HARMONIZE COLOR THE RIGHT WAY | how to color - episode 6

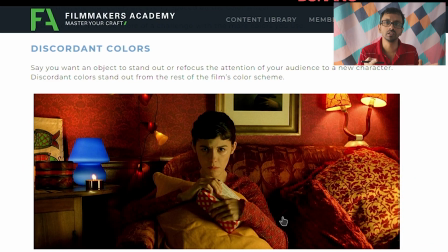So if you add a scene that has something like red or like purple or something, then that will stand out from the rest of the film and that will focus your attention into the scene, okay, into that particular character or whatever you want to show, okay?
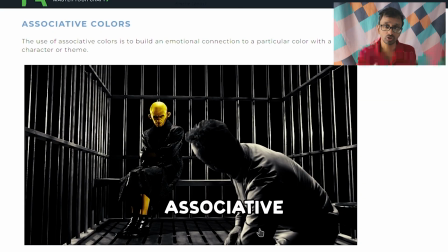So that is nothing but discordant colors. Associative colors. This is something like an accent color, okay? So the whole painting is either in one color and then you put an accent to accentuate what you want the viewer to see.
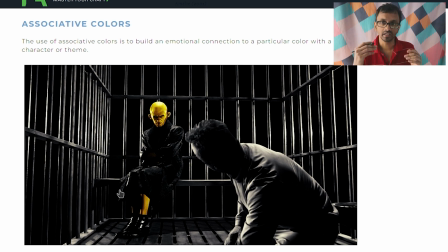So because this character is painted in yellow or gold, that accentuates the character, that takes the focus of the viewer to that character, okay? And all of the color palette in traditional painting,
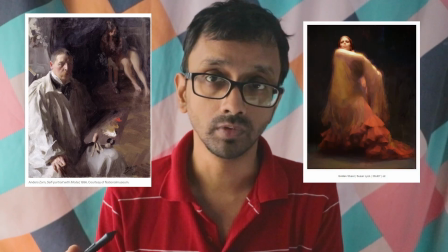like for example the zone palette or the warm color palette or the cool color palette or something like that,
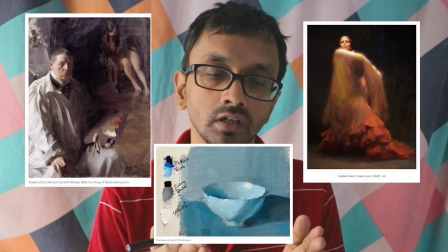that is again a type of color harmony. The terminology is only what is different, okay? Alright, so in the next video I will be covering more about color. Subscribe for that, okay? Press the bell icon and join the Discord. Until then, I'll see you next time. Bye. You there,
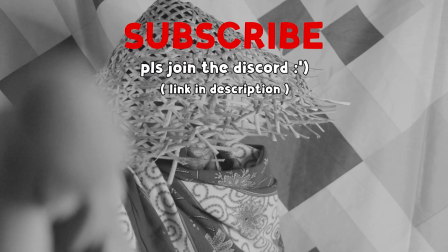subscribe, join the Discord, and press the bell icon so that you do not miss out any future videos.
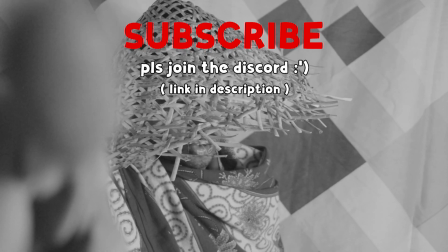Otherwise, you will not reach any harmony in your art and in your life.
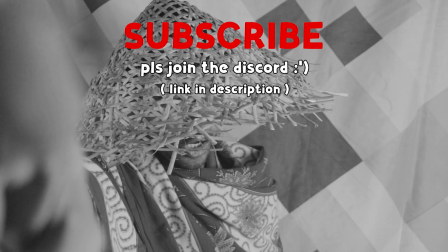Got that? Goodbye.